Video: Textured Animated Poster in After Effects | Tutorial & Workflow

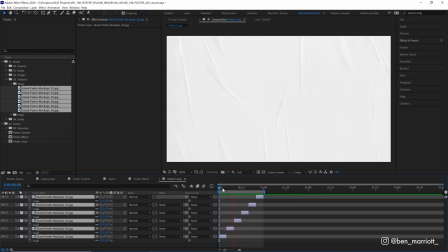Now this is looping nicely. We just want to check if there's any sort of distracting elements as we watch this.
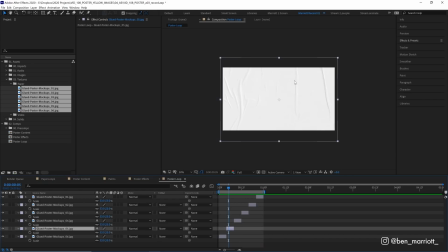There's one sort of ripple up here, which is catching my attention, which is this one. So I'm just going to drag that off screen as much as I can, so it's a bit more subtle. There, I think that is working well. Now we could make this loop with expressions, but that will lead to some dropped frames.
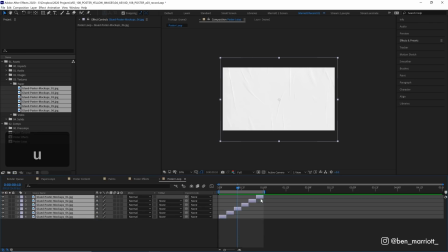So honestly, my preferred way to loop a texture like this is to just copy and paste them and fill out the rest of this comp.
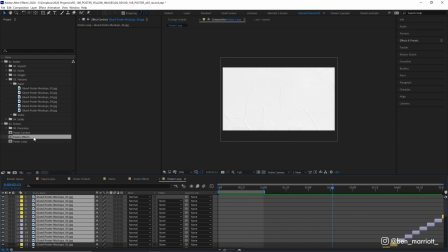It's not an elegant solution, but it gets the job done. Let's go back into our poster effects comp and drag in our poster loop.
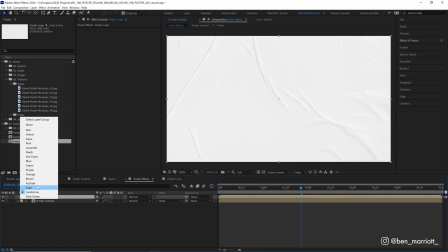Let's recolor that so it stands out a little bit. And let's set its blending mode to multiply.
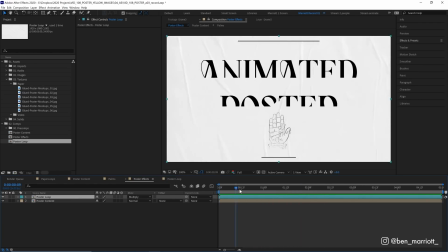Now we can see our poster underneath. Now it could do with a bit more contrast, so I'm going to add the curves effect.
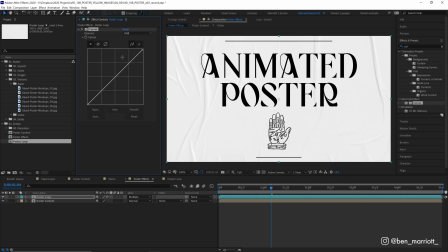And I just want to make these shadows a bit darker, so I'm just going to drag down the middle There, I think that's enough.
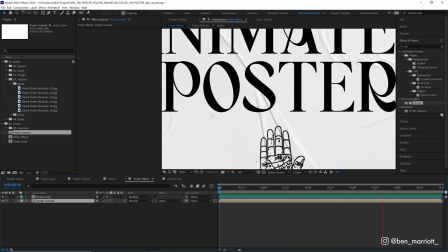Now we can't really see the shadows over our text. That's because our text is pure black and we can't get darker than that.
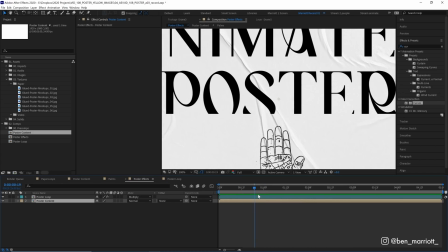So let's take our poster contents comp and drop its opacity to 90%.
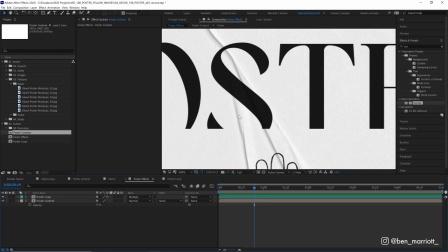There, now we can see our paper texture affecting the layers below, which we definitely want more of.
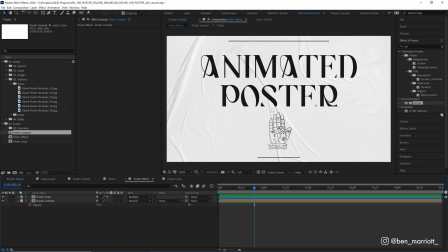So we've got the shadows, now for the highlights.
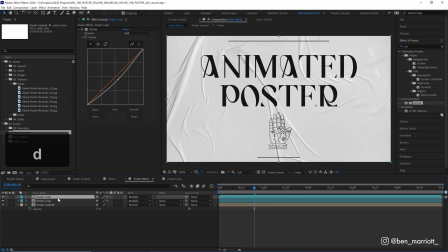So let's duplicate our paper loop with Command or Control plus D and change its blending mode from multiply to screen.
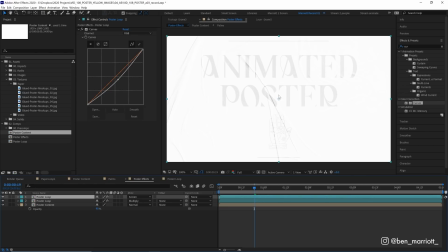And there we have got way too much highlights. We only want the most extreme white areas to be visible on our poster. So let's adjust that with the curves effect. I'm actually going to get rid of this middle point and then just drag this one all the way over until it starts to feel right.
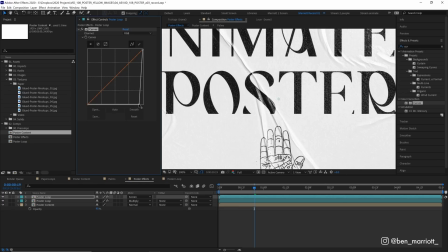Now I want a fair bit of this white texture over our text, so I'm probably going to lean more towards this end. There we are. And you can tweak that to your taste. If you just want the extreme highlights, you can crush this even further.
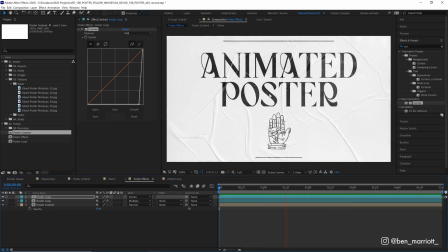Great. Now it's starting to look close. And our animation is still way too smooth and clean. So let's start warping and messing with that with some distortion. So let's create a new adjustment layer with Control plus Alt plus Y. Let's drag that on top of our poster contents and call that effects.
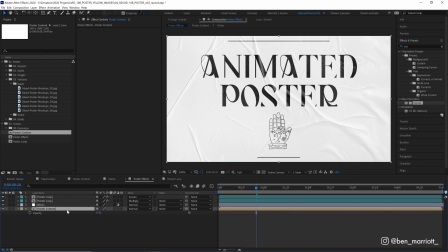Now you could add all of these effects straight onto your poster contents layer, but I prefer to do it on an adjustment layer. That way it's just easy to swap footage in and out underneath, and this will affect everything below it. And the first effect we're going to apply is Turbulent Displace. The surface of this wall would be a little bit uneven.
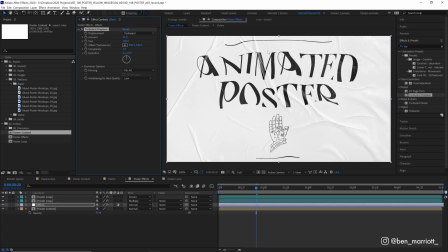It wouldn't be completely flat. So Turbulent Displace adds a slight warp. Slight warp. This warp is way too much. So let's turn down the size to maybe 30 and the amount really low, maybe to about 3.
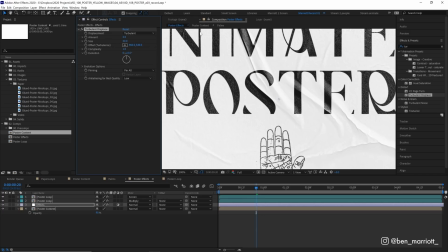Now, if you flick that on and off, you can see that's very subtle, but I think it works. And to animate this warping, we can do that by opening up Evolution Options, finding Random Seed, and if we hold Alt or Option and click the stopwatch, it'll open up our expression window, and we can add the simple expression,
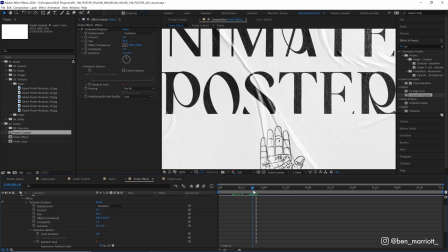time asterisk 4. And what that does is it changes the random seed value, which determines how it's warping, every few frames.
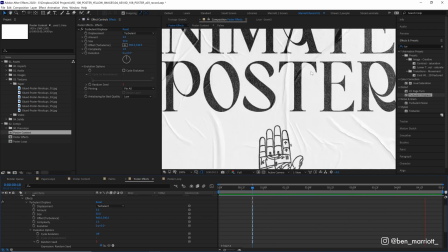So now our text is slightly boiling, slightly warping every few frames.
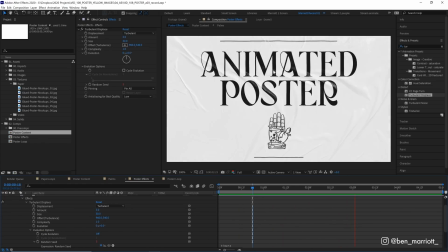And we're trying to replicate this sort of being a stop motion animation where a new poster is being shown on screen every few frames. And this helps with that. But we want to exaggerate that more. Because if you were to take hundreds of photographs of this poster and line them up, they wouldn't all line up exactly.
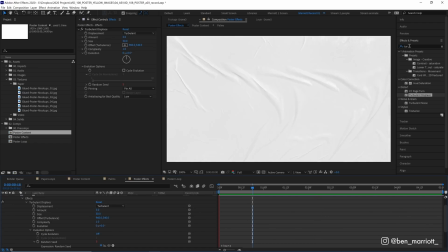There'd be a bit of shifting, a bit of misregistration. So we're going to mimic that by adding the effect transform.
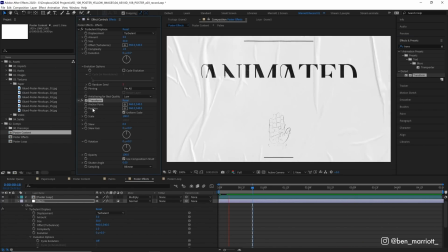Now when you add transform, we get our familiar transform properties, position, scale, rotation, over here in our effects control panel. And we are going to add a wiggle expression to its position.
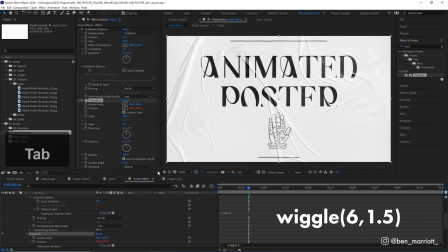So let's again Alt Option click the stopwatch and let's just type in wiggle and then in brackets type in 6, 1.5. And what that's going to do is it's going to wiggle, sort of move randomly in position, this layer 6 times a second,
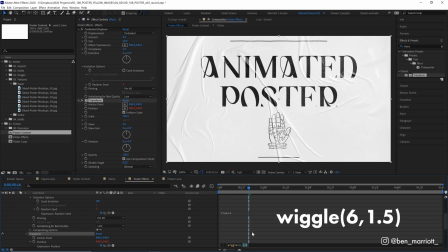the frequency, and the amplitude is 1.5, so 1.5 pixels. So it's going to shift ever so slightly 6 times a second.
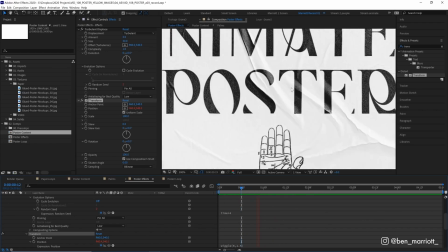Let's take a look at that. And this is very subtle, but you can see it just slightly drifting every few frames.
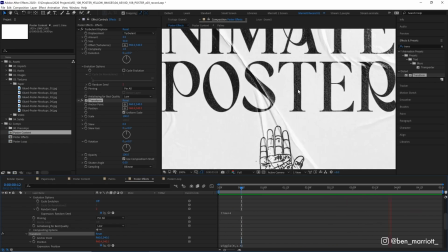Now you can tweak the values to get a wiggle that works for you, but I like to keep it very subtle because, as I say, too much wiggle makes your brain soft in the middle.
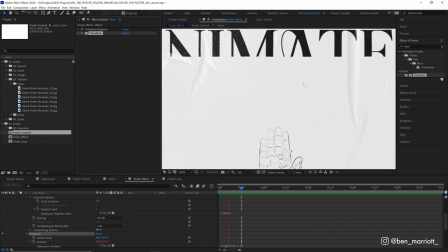Let's close these effects as well to make more room, because the next effect we're going to apply is Posterize Time.